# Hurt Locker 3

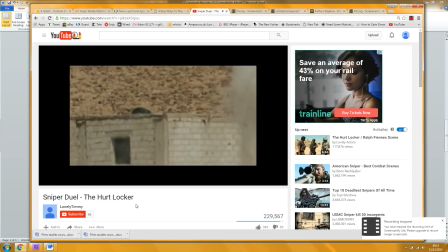0:06 Has our video gone? Okay.
And you could talk about how it's Nice, he's down.
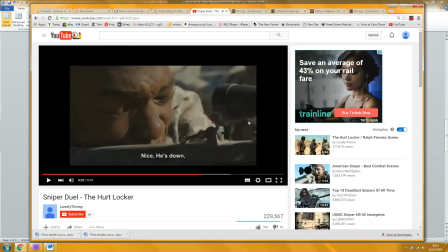0:14 Second one's out of it cuts from point of view shots from Sanborn's point of view through the telescopic sights using a very long telephoto lens to
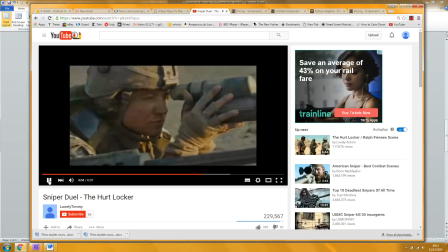0:25 extreme close-ups on Sanborn looking through the sight and James looking through the spotter's instrument. I don't know what those called. It's called a monocular, I think. Yeah. Giving him instructions.
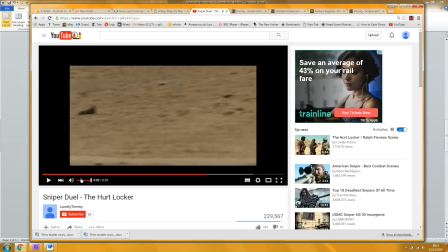0:42 And again, all these are whip pans. Okay, so it's where the camera pans quite quickly. So you could talk about a series of whip pans
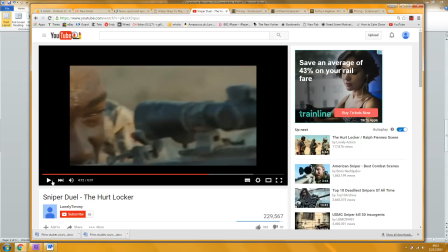0:51 to put the audience in the position of Sanborn hunting for information, searching for information on the in the far distance.
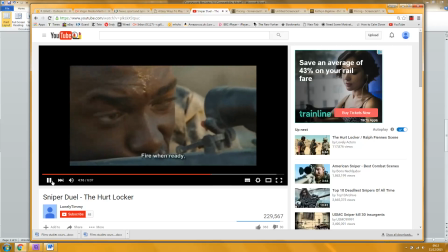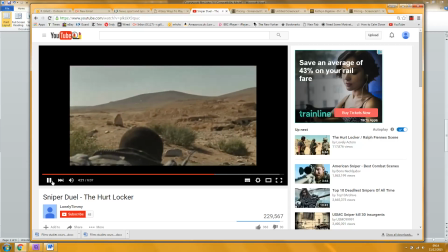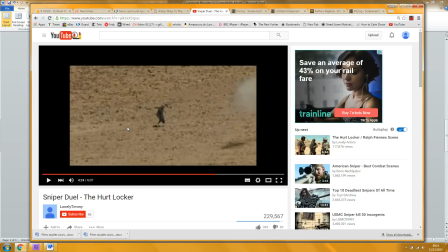1:14 And this, you could hang on a second. This is the. You could talk about how at this distance, the insurgents or the Iraqi soldiers are seen as insignificant. You know, as you said before, disposable.
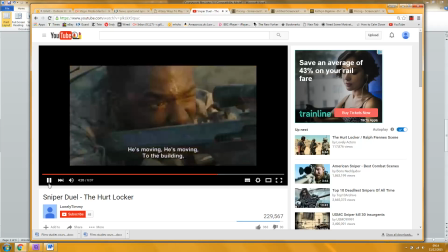1:34 He's moving to the building. Follow him, you got him?
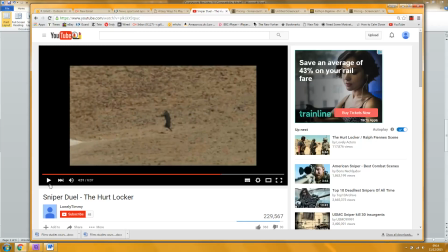1:41 When the gun, when he shoots the gun, there's dust flies up, which represents the confusion. You could almost say the fog of war.
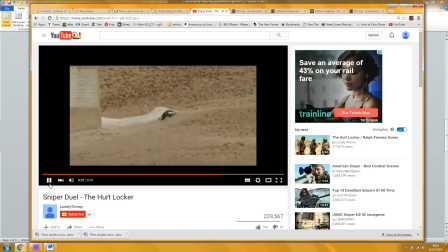1:55 How hard it is to see through the unpleasantness of the circumstances of the situation.
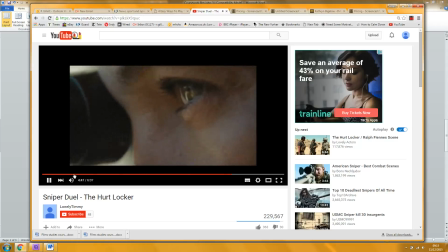2:10 Yeah, so I think you should be talking about this later on. You know, you've talked about the fly, but you haven't got the kind of chronology of it.
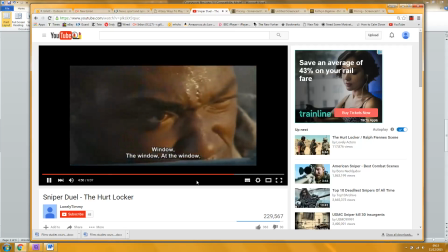2:17 So,
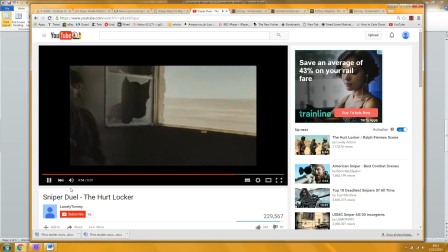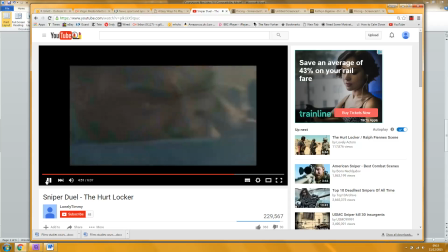2:25 then there's this sudden switch to inside. So after he fires,
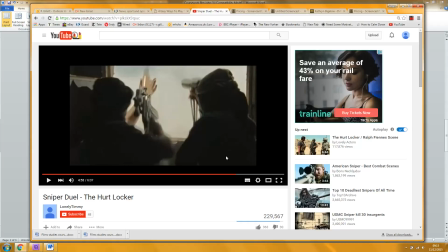2:33 there is a cut. And then with their perspective. Yeah, well, we're sort of behind them, and again, this is like photojournalism, isn't it? As if it's almost as if we're embedded in the. Suddenly, the audience are in the place they're shooting at.
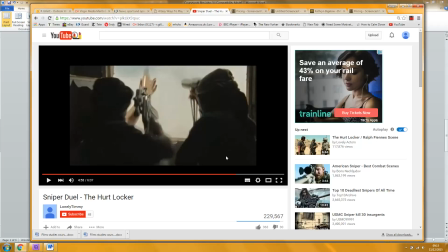2:48 Okay, which switches the perspective, and suddenly, having seen them as kind of insignificant and tiny, it humanizes them.
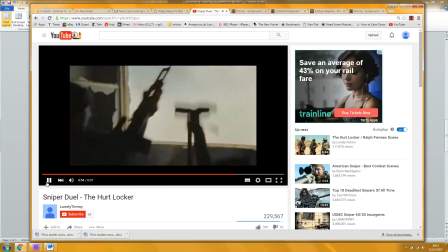2:55 Yeah. Yeah, and makes the.
He's still there.
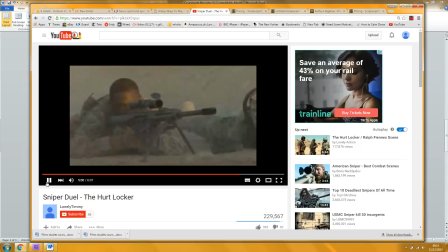3:03 You know, for the first time, we get a medium shot of one of the shooters,
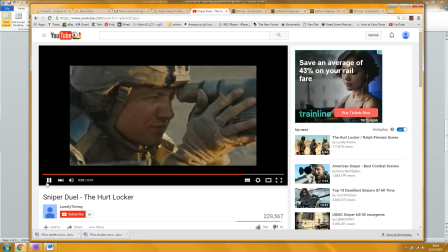3:08 and here Bigelow is making it seem like this is a battle between human beings rather than just
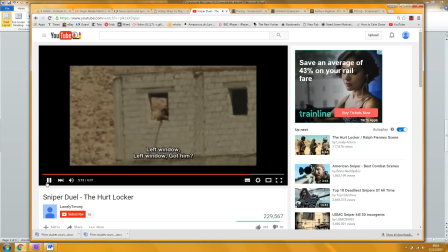3:16 them trying to eliminate a threat.
Left window.
And then we go back to the very extreme long shot.
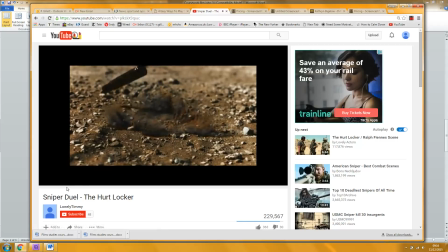3:25 Yeah. Is that the shell? That's shell casing. Yeah. Okay, so you're talking about this too early. There's all sorts of stuff that happens before then, and I think you should
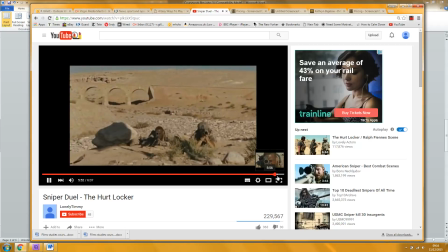3:38 try and follow the chronology of the clip a bit further, a bit more. And in fact, this shot,
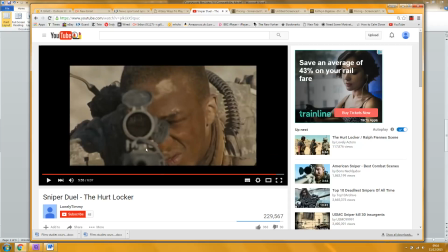3:48 you know, at this point, where are we as the audience? And where the gun's going to shoot. We're the target. Yeah. So again, she's shifting perspective, and that's all part of the effect.
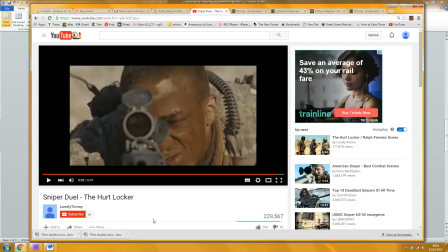4:05 Like, who are we? We're looking through the sight. We're Sanborn. What can we see? Well, we can see Sanborn from the side, and we can see his concentration. What can Sanborn see?